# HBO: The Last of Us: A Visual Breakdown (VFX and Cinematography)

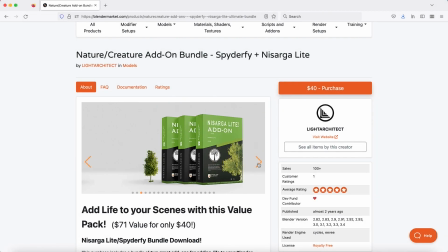This video is brought to you by the Ultimate Nature Creature Add-on Bundle for Blender, SpyderFy plus Nisarga Lite, available for download on blendermarket.com.
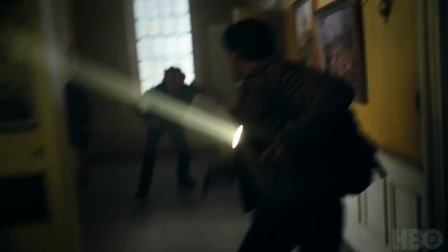What's up guys, it's Brad from LightArchitect. In this video, I'm going to be breaking down the visuals for the Last of Us TV show trailer that they have recently released.
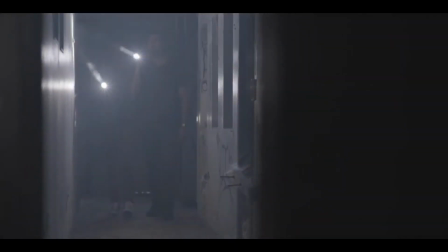As both a cinematographer and visual effects generalist myself,
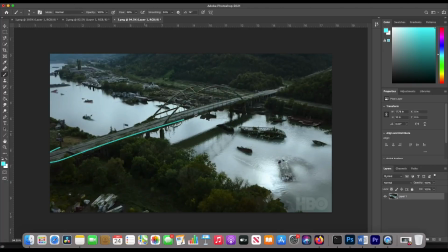I'm going to be commenting on both of these aspects of the show and sort of sharing how I think they did it or how I would approach it myself.
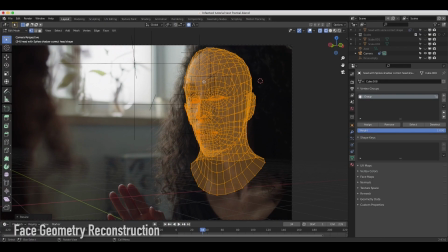Now granted guys, I'm not DNEG, and also as a cinematographer, I've never shot a show of this caliber.
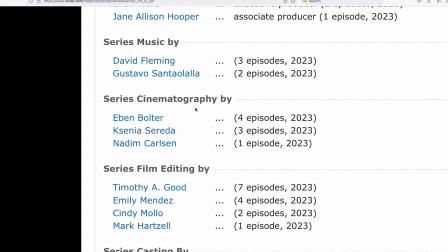Most of the time I'm working on indie features under $1 million. The cinematographers Eben Bolter, Ksenia Sereda, and Nadim Carlson are really doing great work on this show.
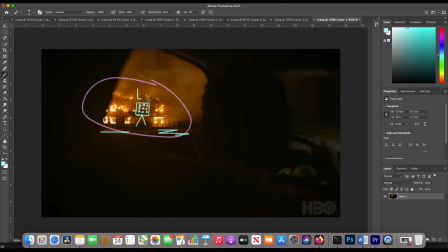However, the visual concepts we apply on lower budgets can often apply to higher budgets as well, so hopefully you'll find this commentary useful.
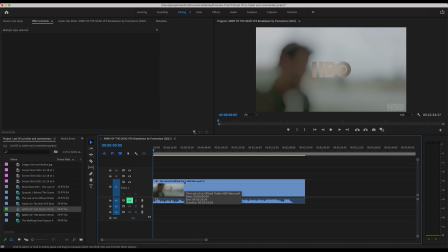Anyways guys, without further ado, let's break down the visuals for this trailer.
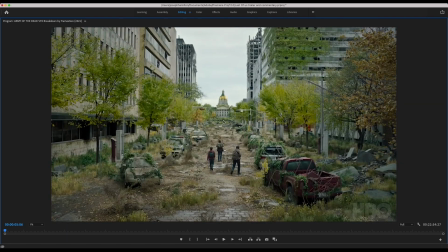Alright guys, right off the bat, we have a pretty awesome shot here. So I'll go ahead and break this down on what I think they've done to create this.
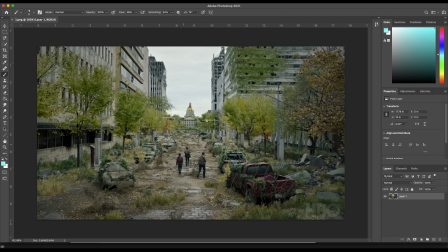Alright guys, so obviously they didn't build an entire city for this shot, but I do believe they created a partial set for the actors to at least interact with some of the objects that are in this shot. So if I were to guess, I'd say that all of this here, all the way to the cars on either side of our characters, is a partial set, meaning they've actually built this in the real world.
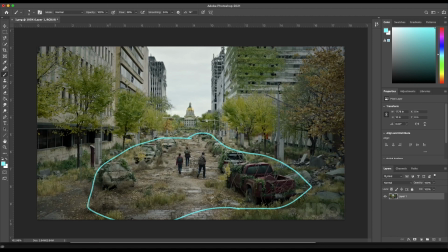They probably shot this on a street, possibly the exact street that this shot is based off of, and then they just recreated the geometry of the background buildings as well so that they could overlay different grunge and destruction on the actual environment.
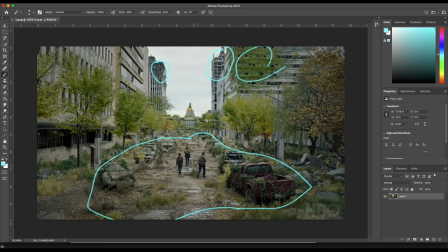So what we have is a partial set. All this stuff is probably real, so the actors can actually interact with it, and they don't want to comp in dirt where the actors are walking. So I think all that is real, and then probably all this stuff on the side here, I would guess this stuff is added in post, meaning they've just added those nature assets there.
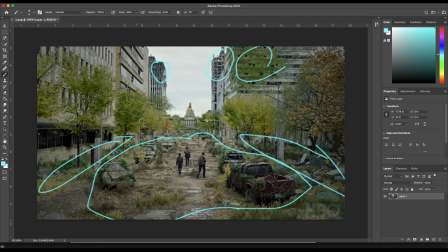And probably the same thing on this side. And then these background buildings that have circled with the destruction on them, they could either be entirely CG, or this could be something where they actually shot with the buildings there and then they've dirtied them up in post-production, again by recreating that geometry of the shot and then adding various nature and destruction over that element.
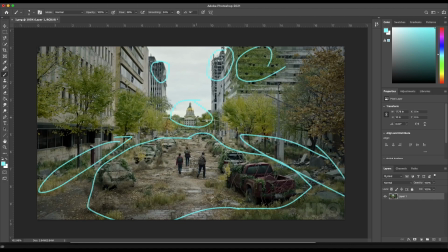And this guy in the back, probably totally CG if I were to guess. And then I'm also basing this on the Last of Us Twitter page here.
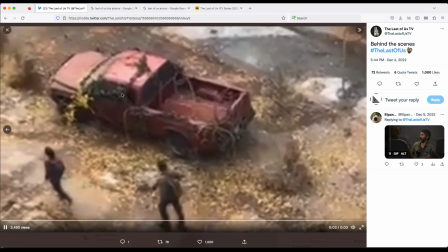They've posted this shot, and then a very low resolution behind the scenes photo here. So you can actually see the red truck here that they're walking by.
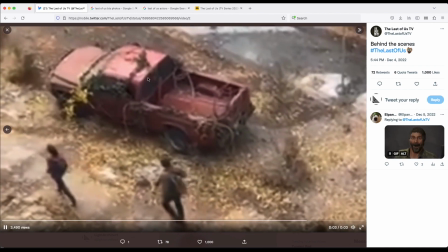This is definitely real.
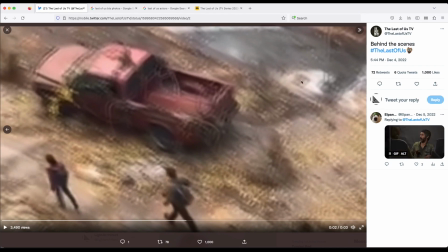And then you can also see to the right of the red truck, there's not any nature there like in the final shot, which again kind of confirms that all of this stuff over here is an extension.
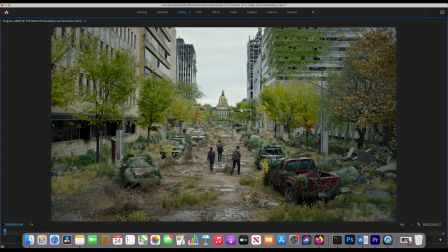All right, so let's continue here.
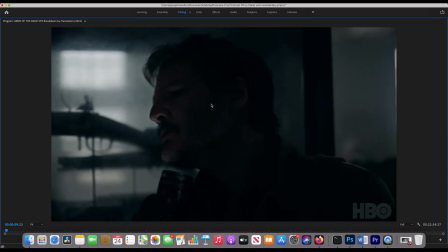All right, so not a lot to go off of here with just this shot, but cinematography wise, looks like they're pushing soft sources through the window, pretty neutral light, maybe a little bit cooler, and then they're probably just filling in his face just so there's a little bit of detail.
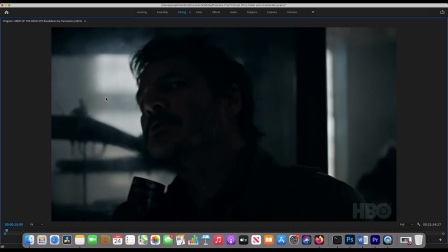So not a lot to go off here, but I think that's probably what they're doing, lighting from the outside of the building. And then if their shadows are crushing on the characters' faces, they're probably bringing in some bounce or something subtle to fill in that face so that we can actually get the actor's performance here.
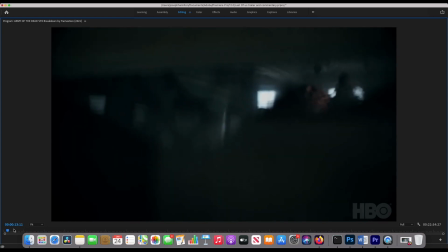Not a lot to go off of here either. This is like one of the, I guess you call it a zombie in the show. I think this is probably like a prosthetic. I don't think there's any CG going on here. I think it's just a prosthetic guy in a suit.
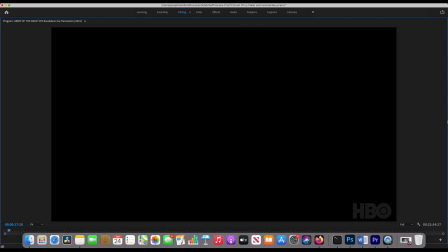All right, so this is an interesting shot here.
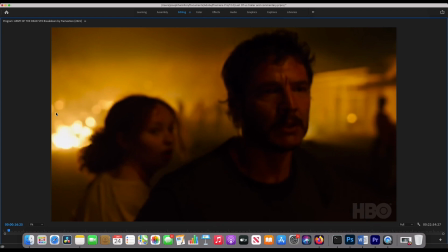I sort of like when in movies or shows, they motivate from fire or street light rather than a moonlight source, because everyone thinks of moonlight when you shoot at night.
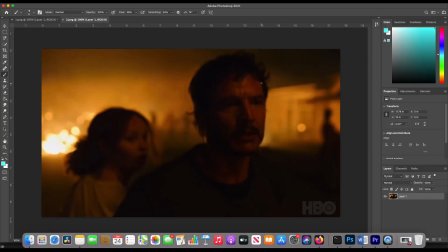So it's kind of more fun to do something like this. But this is an interesting shot, and it's a little soft on our character's face here, but just a quick breakdown here. I think probably this fire here is real fire. It's really impossible to know, but in seeing what behind the scenes I could of this show, I know they had special effects fire on set. So I think this is probably real fire,
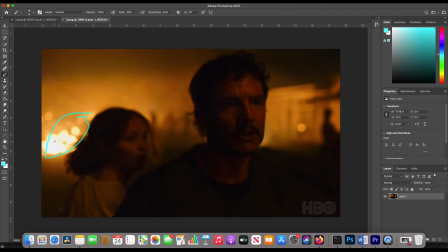and then probably how I would do this so that we can actually light up this building as if it's being lit by this fire is they probably have some kind of other unit
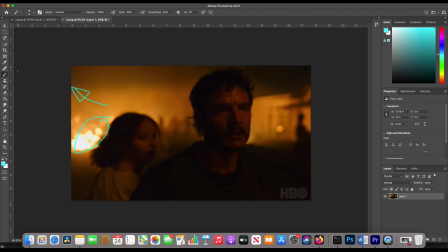just off camera left here, or it could be something rigged overhead even so the camera has a little more ease of movement so you don't have to avoid the source as much. But I think that's probably what they're doing.
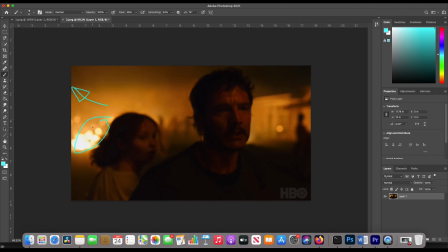They're taking another source off camera that's the same color temperature as fire, and then they're just blasting this house here to make sure that it's actually lit up as if it's being lit by this fire. And then not a lot of light on our characters' faces here, and again it's a close-up, so this could be lit in a variety of ways,
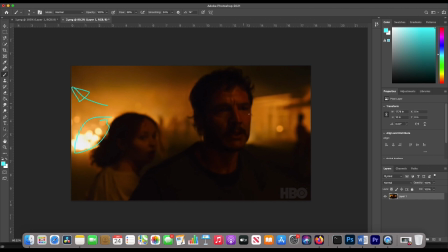but probably they're filling in his face with a similar color temperature as the fire that's supposed to be lighting the scene. Something really soft on our characters' faces here. I know they also did a lot of top lighting in this show.
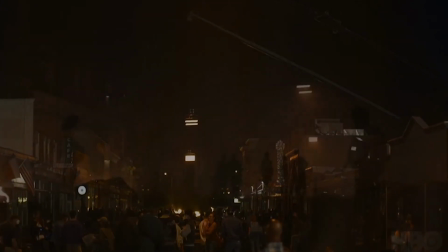This could be one of those instances where they've rigged something overhead and top lit the environment for that extra bit of fill, and then they're probably filling in with something else for the faces,
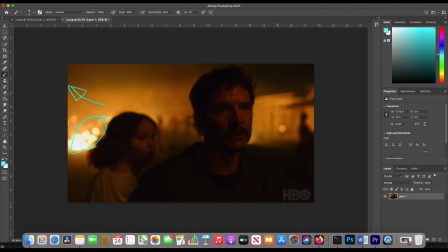I would think. Not a lot to go off of there, but I would think definitely they're lighting up this background with another unit as if they're motivating from the fire.
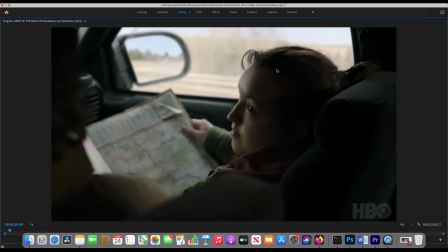All right, so we got some car stuff. This could be done on like an LED wall. It could be a green screen.
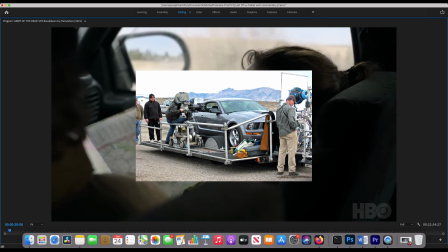It could be done on like a process trailer. So they're shooting actually on location. My guess would be this is done on like an LED wall.
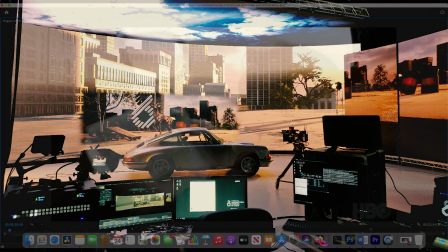So they get their lighting on the faces more physically accurate, but they don't actually have to go to any location.
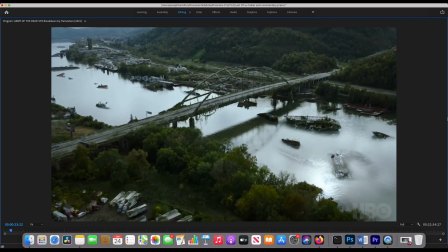Much easier to shoot. Same thing here. All right, so this is an interesting shot to break down.
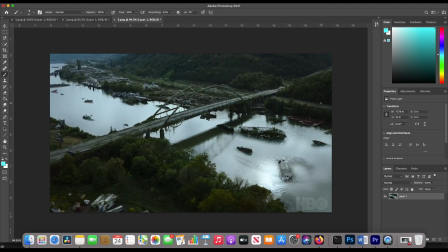Of course, this could be 100% CG, but I'm thinking this is at least partially live action. So I think probably we have the bridge here as a real element, and then they've recreated the geometry of the bridge and instanced a whole bunch of nature on top of it, comping in like these vines and everything.
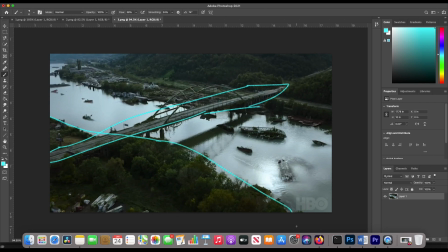And I'm thinking probably the shoreline is real. So everything over here, that's a live action plate. And then this stuff could be added or at least dirtied up a bit in post. And then probably same thing on this side. I think this is probably live action. And then they've added or dirtied up these buildings on the shoreline here to make them look more derelict.
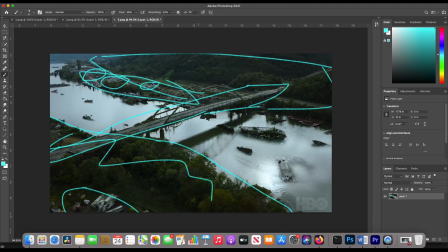I mean, this could honestly, this part could be totally CG just because, you know, perhaps in this location where they took the shot, it was, you know, more developed than they wanted it. So it's kind of a toss up there. I'm going to guess that's probably CG along with this over here. Now, of course, these boats in the water are CG.
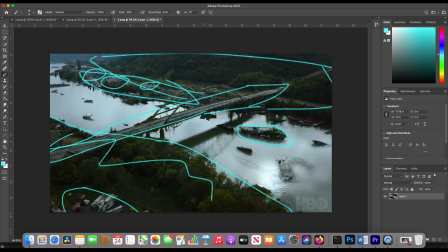I think the real question is here is if the water is fake. So I'm going to say that the water is CG as well. So I'm going to say probably everything here. I'm thinking everything, all the water is computer generated, as well as the boats on the water that they've, you know, comped into the shot here.
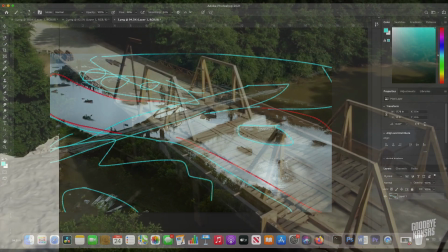They could have added these boats and comped them in. However, why I'm thinking that the water is CG as well is because I think to composite these fishing boats assets into the water effectively,
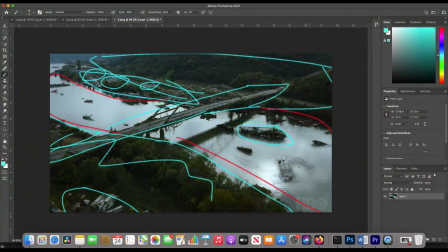you're gonna have to create some sort of proxy water anyway. So might as well just create this whole thing with some kind of ocean modifier or something. So probably if I were to do this, I'd probably just go full CG for the water. Since the water's not moving, you could use like an ocean modifier in Blender or something. And then you can have some, you know, depending on how you design your materials, when you actually place these boat assets into the scene,
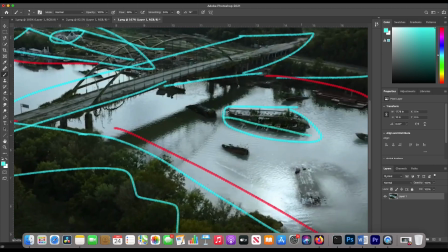the material from the water can actually create some shadows on the actual asset itself,
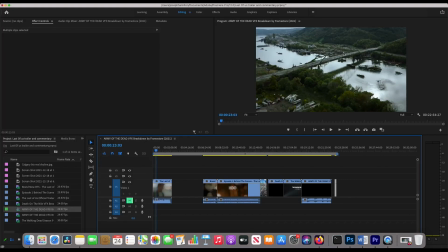so you can comp it in a bit better. And even though we don't have a visual effects breakdown for this specific show, I have seen this visual effects breakdown for Death on the Nile,
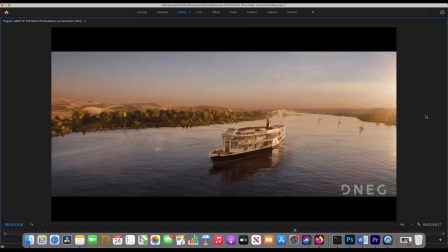which is also by DNEG, the same company who did the visual effects for Last of Us.
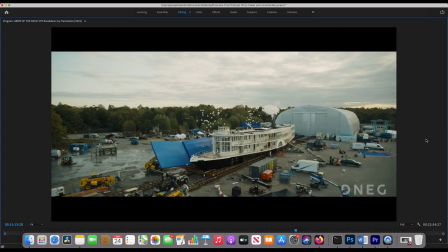So you can see here, this is one of their shots in that, and now you can see we got our partial set, which of course they're shooting everything on with the characters and everything.
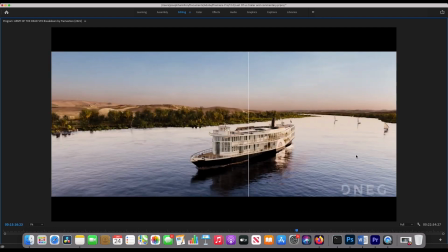And then they've just comped in the whole environment. Not one of my favorite breakdowns, but this water looks pretty close to this guy right here.
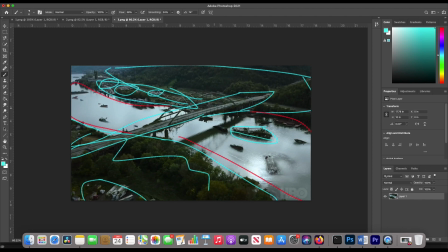So that's how I think they did that. We have a mixed live action and CG shoreline, a dirtied up live action bridge with these nature assets instanced on it. And then I think all the visuals where the water is are totally CG and comped in.
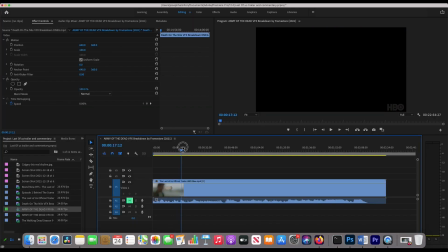So anyways, let's continue here.
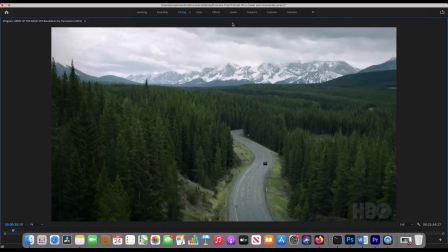All right, I think we got full live action there, more full live action. This guy, I'm not sure, but I think these mountains could be pretty easily comped in.
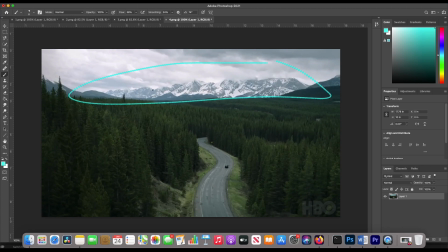Probably just some 2D work on this, but this kind of digital set extension is pretty easy to do.
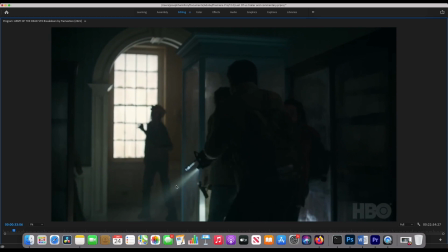Again, we're lighting from the windows mostly, I think, here. Then the flashlight's pretty hot, and then they got some fill going on the inside.
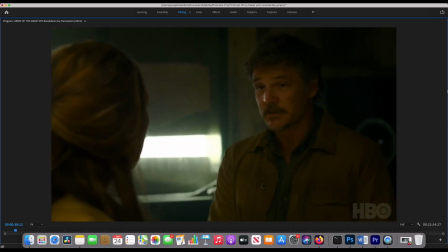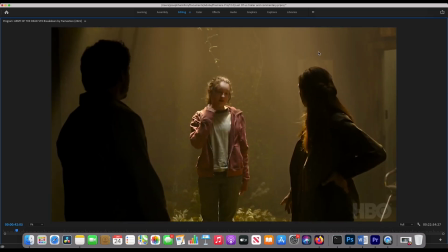There's not a lot to go off here, but pretty simple top light going on. Yeah, so it's pretty simple top light going on here, maybe some fill just directly above our Bella here.